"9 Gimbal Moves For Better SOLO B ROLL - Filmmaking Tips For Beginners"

In this video, we're going through some different B-roll ideas when using a gimbal.
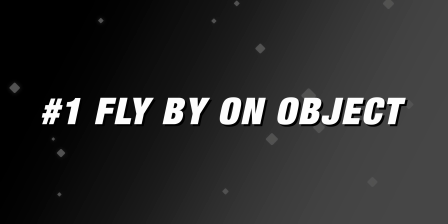One thing I like to do, especially when I'm like entering into a scene, is sweep past an object to reveal the scene behind.
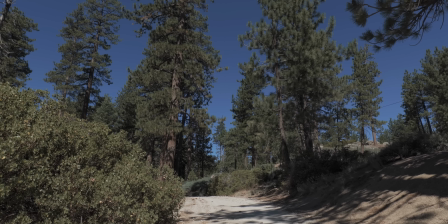So what you can do is get yourself super close to an object and use the gimbal to push towards that object. And then just as you're about to hit it, sweep up and past it.
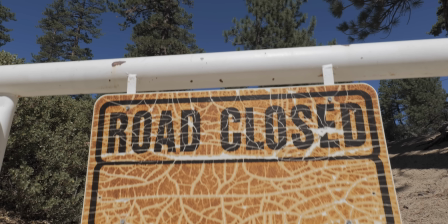And you get this kind of flying shot that not only shows this thing right in frame, but then goes past it to reveal the scene.
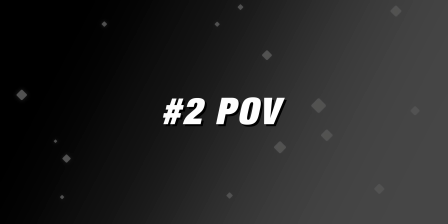So another thing that you can do with a gimbal is use it as your point of view. So there's a couple ways that you can play around the point of view.
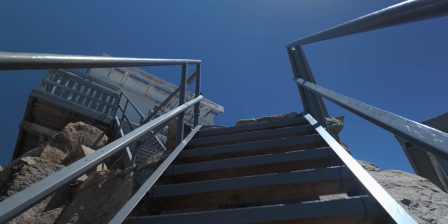So you can either use follow all mode or just tilt lock mode. So I like to use both because tilt lock keeps your horizon at the same point all the time. Whereas follow, you can dip down and up and you just have to play around with it to see what works for the scene that you're in.
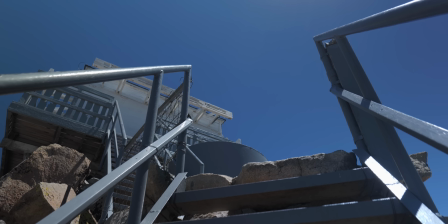So this first one, I'm going up a set of stairs, I'm using follow all mode.
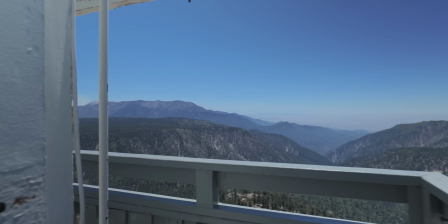And then when I'm going around the fire lookout, I'm using the tilt lock mode. and the idea is you're getting the perspective of what you would see.
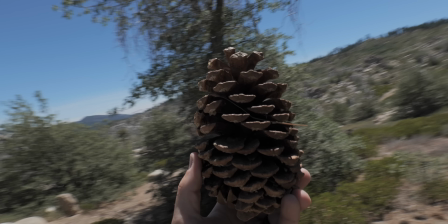Now this other shot where I pick up the pine cone and play around with it, I use the POV mode. So that allows you to tilt side to side as well as up, down, left, right, all of that.
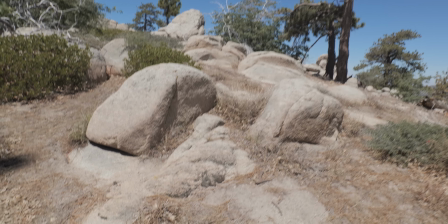And you might think, well that's kind of chaotic, why don't I just use handheld? Well using POV mode on your gimbal is gonna make the move fluid so you don't have a bunch of jitter
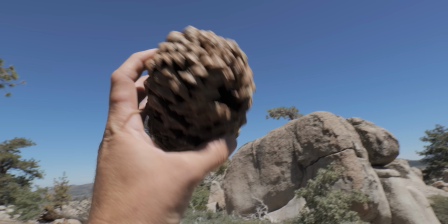and shake but you still have that feeling that it is someone's perspective that you're watching.
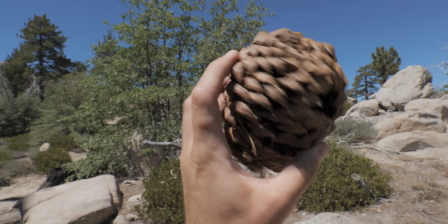This shot, I've picked up a pine cone, I've played around with it. you can see that the horizon tilts a little bit and moves around.
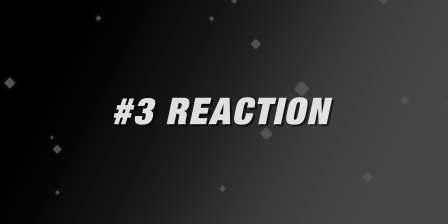Now the next shot is flip the camera around and shoot yourself. So this is a great combo to use when you're out filming is film your POV and then film yourself.
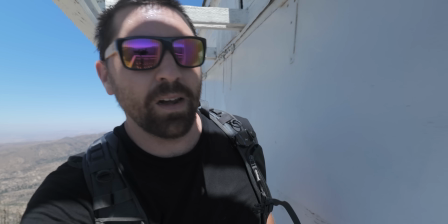And I just put it into tilt lock mode to get these kind of reaction shots. I hold the gimbal out away and I try to get shots of me looking just past the gimbal and me also looking off to the side, maybe back.
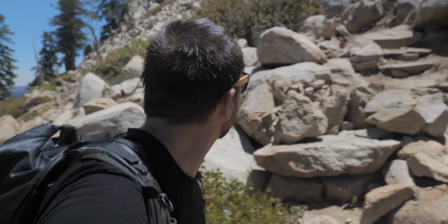You know, try to play around with your perspective of your reaction.
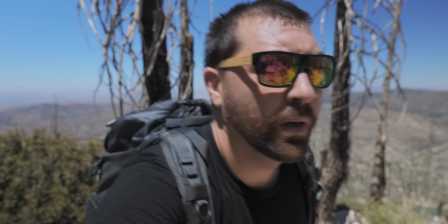And I'll play with looking straight at the camera and also just looking off because you wanna get some different reaction style shots as you're filming the scene.
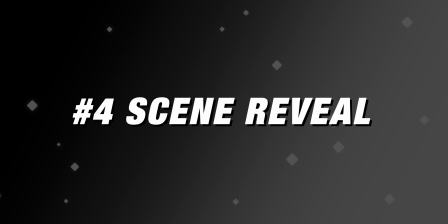A scene reveal is a great tool to use when you need to pass some time. So you can use a seamless transition where you go behind an object and then come out from behind an object to show a different scene.
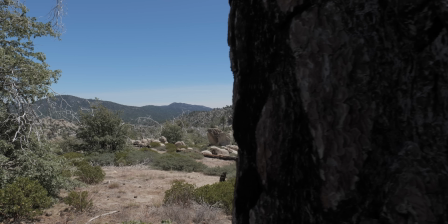So as you can see here, the screen is completely black and then I pan out and now I'm in the forest. So if you wanna use passage of time, you would go from a scene into black and then from black into the next scene, make a hard cut there, boom. you can have an easy seamless transition. One thing you should try to get is detail shots.
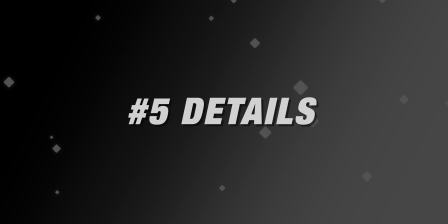So whether you're on a longer lens or you're getting right up on objects that are in the scene that you're shooting,
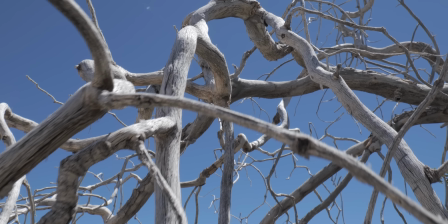don't always use your gimbal with a wide lens just sweeping through a scene showing everything.
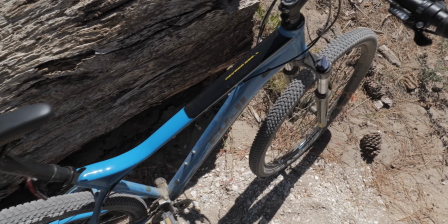Get really detailed on objects. So whether it's the tree branches, the tree, the pine cone, the things that you see in your scene,
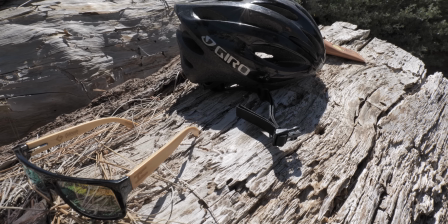grabbing these little detail shots help you tell the story and they help paint the picture of the environment that you're in. A lot of times when you're out shooting, especially with a gimbal, you kind of get in that mode of always putting on the wide lens and just walking through a scene. There are so many little things that make up this entire environment that you're in. So use your gimbal, get up close to objects and explore these details.
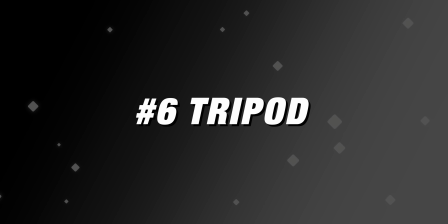Now this may seem counterintuitive, but you can use your gimbal as a tripod.
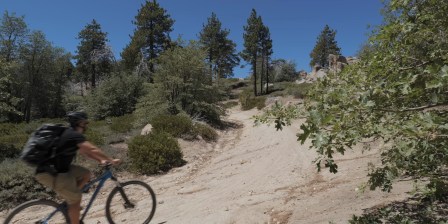And I did this a lot when I was out filming by myself because you don't have to always carry an extra tripod if you use a gimbal. I just have a little tripod on the bottom of the gimbal. That's what I use when I'm balancing. it's a small lightweight tripod that Zhiyun makes.
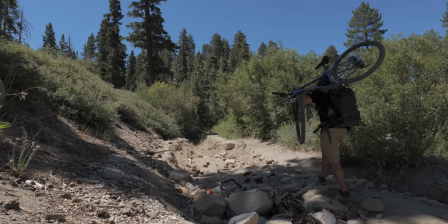You could set your gimbal down, set up a shot, and you can easily have a tripod shot.
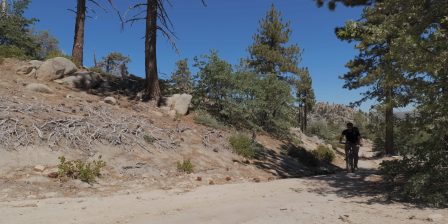And you know it's gonna be smooth because your motors keep the shot smooth. It helps you from not actually carrying extra gear with you.
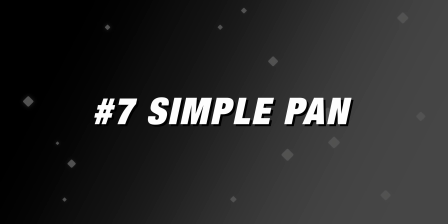So another shot that might seem kind of boring when you're using a gimbal is just doing a simple pan. But I use these all the time in my edits.
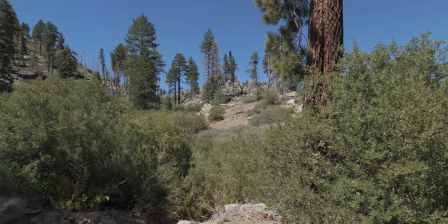I'll just stand in one spot and rotate my body with the gimbal because it's so smooth, you get this perfect shot from left to right or right to left.
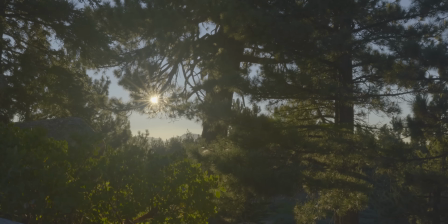I always try to grab a few of these shots in every scene that I'm in, just because it's a good shot to show the environment.
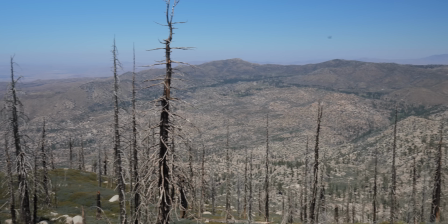You just get a quick pan from left to right. And a lot of times when I'm out by myself on these trips, like I'm mountain biking, I'm not gonna bring a heavy duty tripod to be able to get these smooth pans.